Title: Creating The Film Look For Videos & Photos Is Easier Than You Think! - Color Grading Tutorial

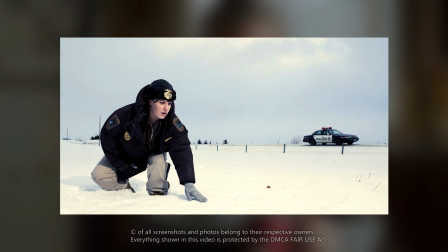(0:00)
In today's episode of How to Get That Look, I'm gonna go after the very famous film style and show you how to achieve it,
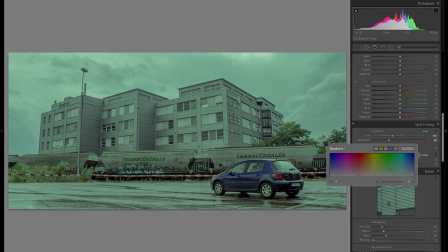(0:07)
and I'm gonna take the TV show Fargo as a reference and really go through that look and show you a few screenshots and really discuss what the essence of
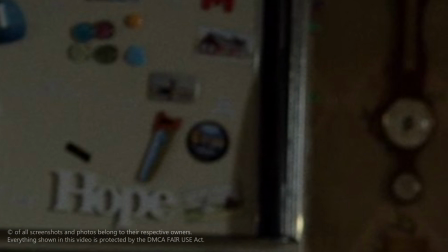(0:16)
it is and what the characteristics are, because even though I'm gonna show the actual editing afterwards on a picture in Lightroom,
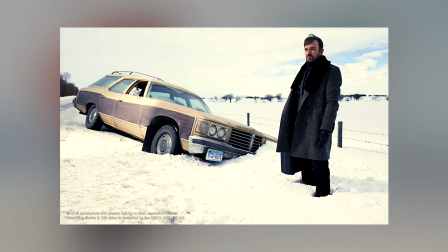(0:24)
if you're a videographer and you wanna do that for a video, then you can pretty much just copy all of these settings over to Premiere,
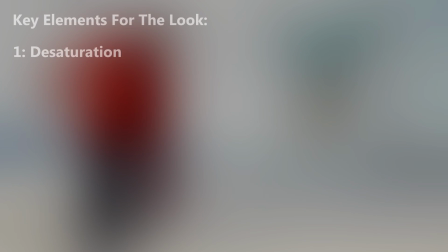(0:32)
because these two programs have very similar color editing tools. But even if you're using another program such as DaVinci Resolve or Final Cut or Sony Vegas,
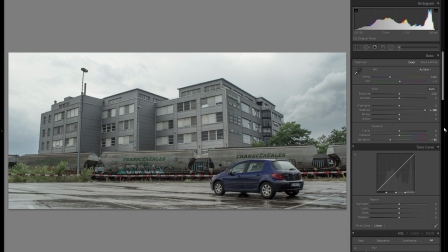(0:42)
or maybe on the photography side Photoshop or GIMP, you're still gonna be able to get that look,
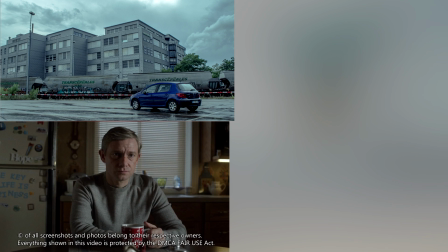(0:48)
because I'm gonna talk about the essentials of it and how to achieve that.
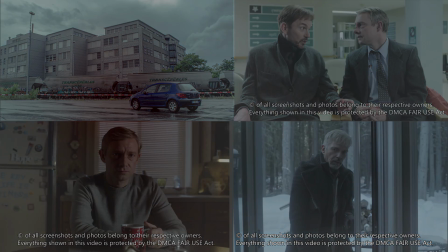(0:53)
Alright, so after this very long intro, let's get into the actual screenshots, and especially this one right here from the first season of Fargo,
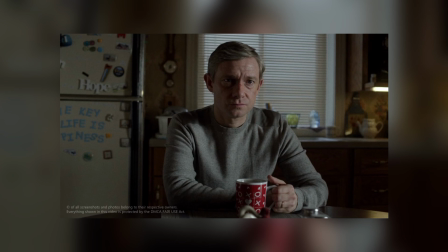(1:01)
and I kinda wanna go over you with what the characteristics are. So let's actually make a list here and just list all of these things, because then you're gonna be able to replicate that very easily in pretty much any program. So first thing that you can definitely notice here is that it looks very desaturated.
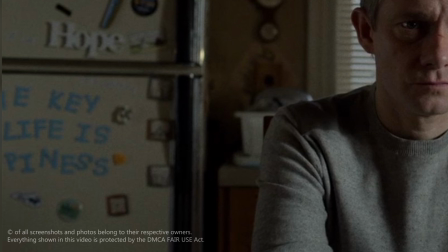(1:20)
And this seems to be a general theme with pretty much all of the film looks.
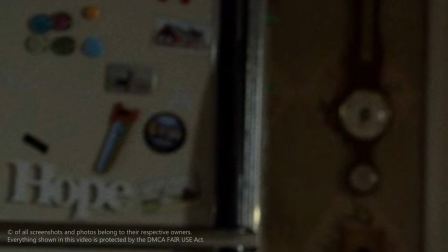(1:24)
Now there's a wide variation of the film looks, but minus saturation is definitely a very big part of them,
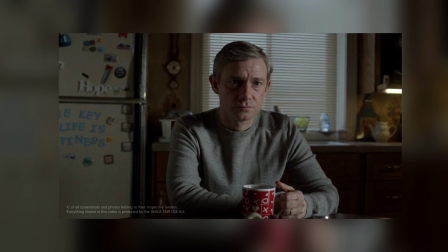(1:31)
especially here in this Fargo specific look that I'm going after.
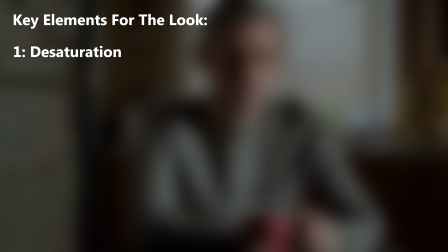(1:36)
Then the next characteristic is that you definitely have a lot of shadow detail.
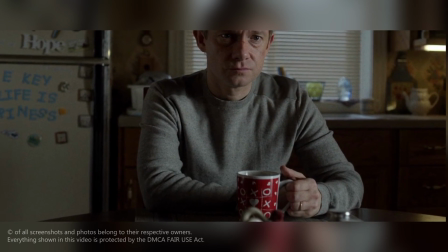(1:41)
Everything looks rather flat within the shadows, but at the same time,
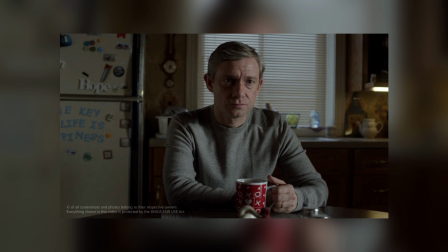(1:46)
what is very important is that you still have some of the very dark shadows, for example within the cubby holes right here, or for example the fridge handle right there.
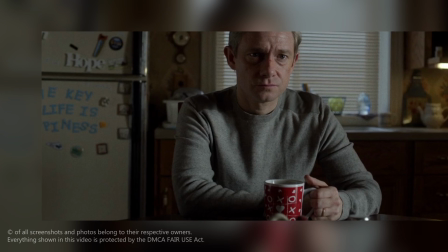(1:57)
They are still really dark and they are not washed out and they are not flat.
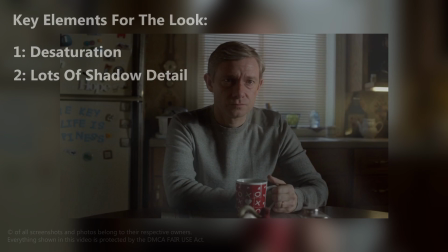(2:03)
So it's important to raise the shadows, but at the same time keep the very dark shadows still dark.
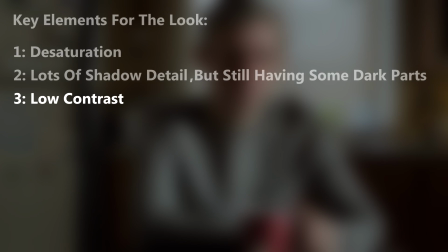(2:10)
The third thing is the low contrast. Additionally to the low amount of saturation and the very bright shadows, relatively speaking,
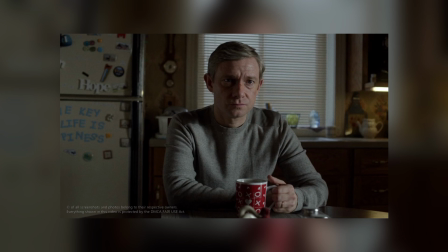(2:18)
you have a very kind of washed out picture, and that is something that you can achieve with minus contrast.
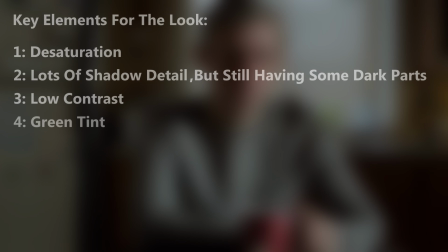(2:26)
Then as a fourth essence, you have the greenish tonalities and the greenish cast.
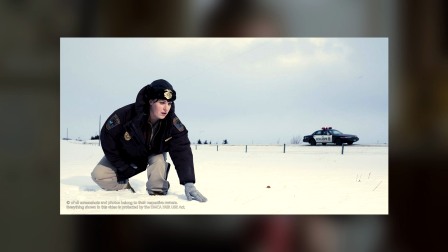(2:31)
This is definitely a thing that you have a lot in the old school movies and TV shows and whatever,
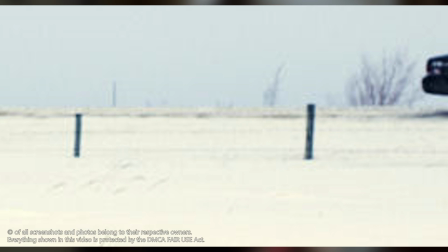(2:37)
but especially here in Fargo that kind of goes for that old school look.
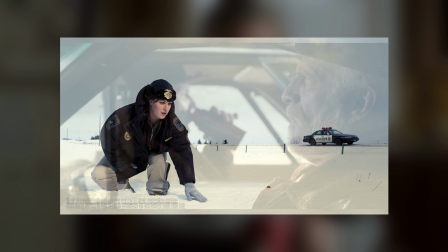(2:41)
You have it constantly throughout, and they even mix that with some warmer shadows sometimes to make it even older looking,
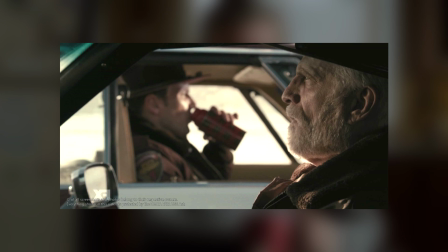(2:48)
but that's really a thing for itself. But you know, generally speaking, the most important thing here is definitely the greenish tint.
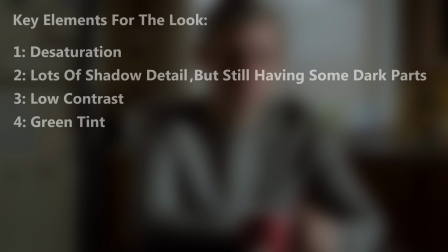(2:57)
As a fifth characteristic, you have the noise and the grain.
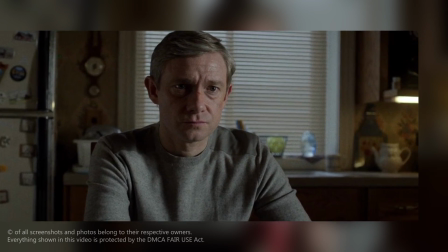(3:01)
Now this is very obvious, you see it a lot in films, so this is also a very important and very essential part of this look.
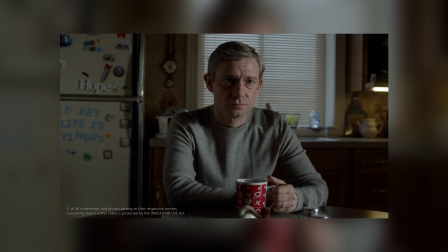(3:08)
Then as number 6, I've actually got something that is very selective and that isn't really used all the time,
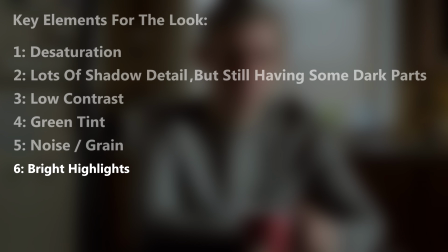(3:15)
and that is a very bright highlight, and especially sky or wherever the light is coming from.
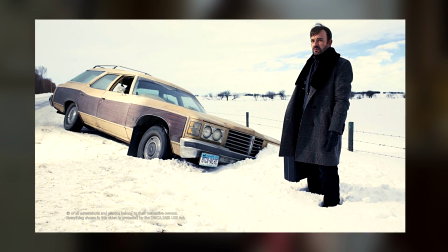(3:21)
So for example, if you look at this picture, you can definitely see that the snow as well as the sky is very bright,
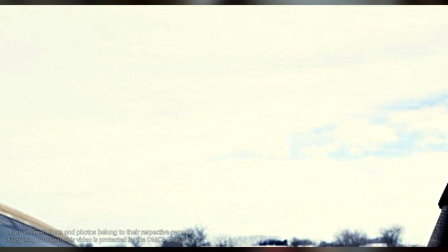(3:28)
and that there's absolutely no attention on these two things.
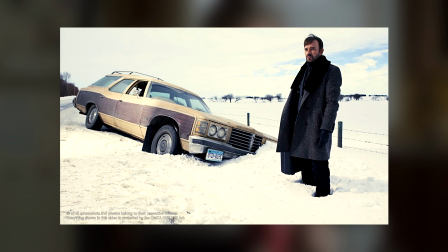(3:32)
They are just kind of negative space, and they are there, they do their job, but they don't really have any texture or any detail in them.
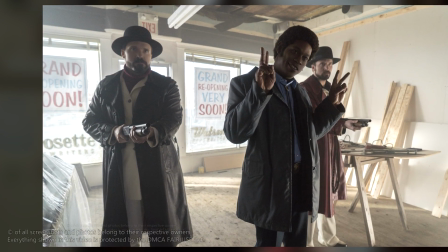(3:40)
Same if you go to the next picture right here, you can see that the windows are very faint, very bright, and you can't see outside.
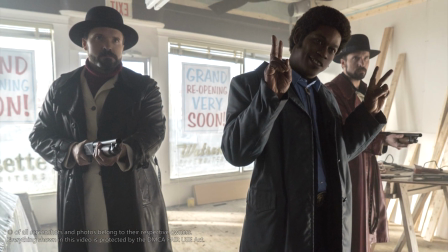(3:49)
Now this is of course a thing that you might want to do or consider to get more attention on the actual things that are dark or in the foreground,
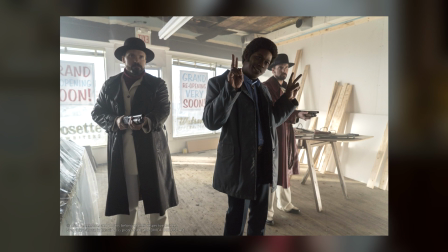(3:57)
but I'm just gonna put it as number 6 because it's a thing that is very selective and at the end is not something that
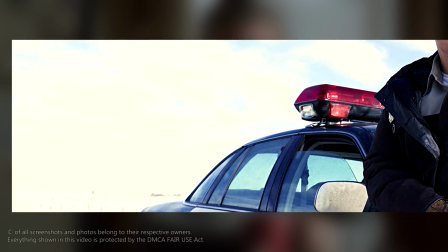(4:03)
is absolutely necessary for this look. And that is actually pretty much it.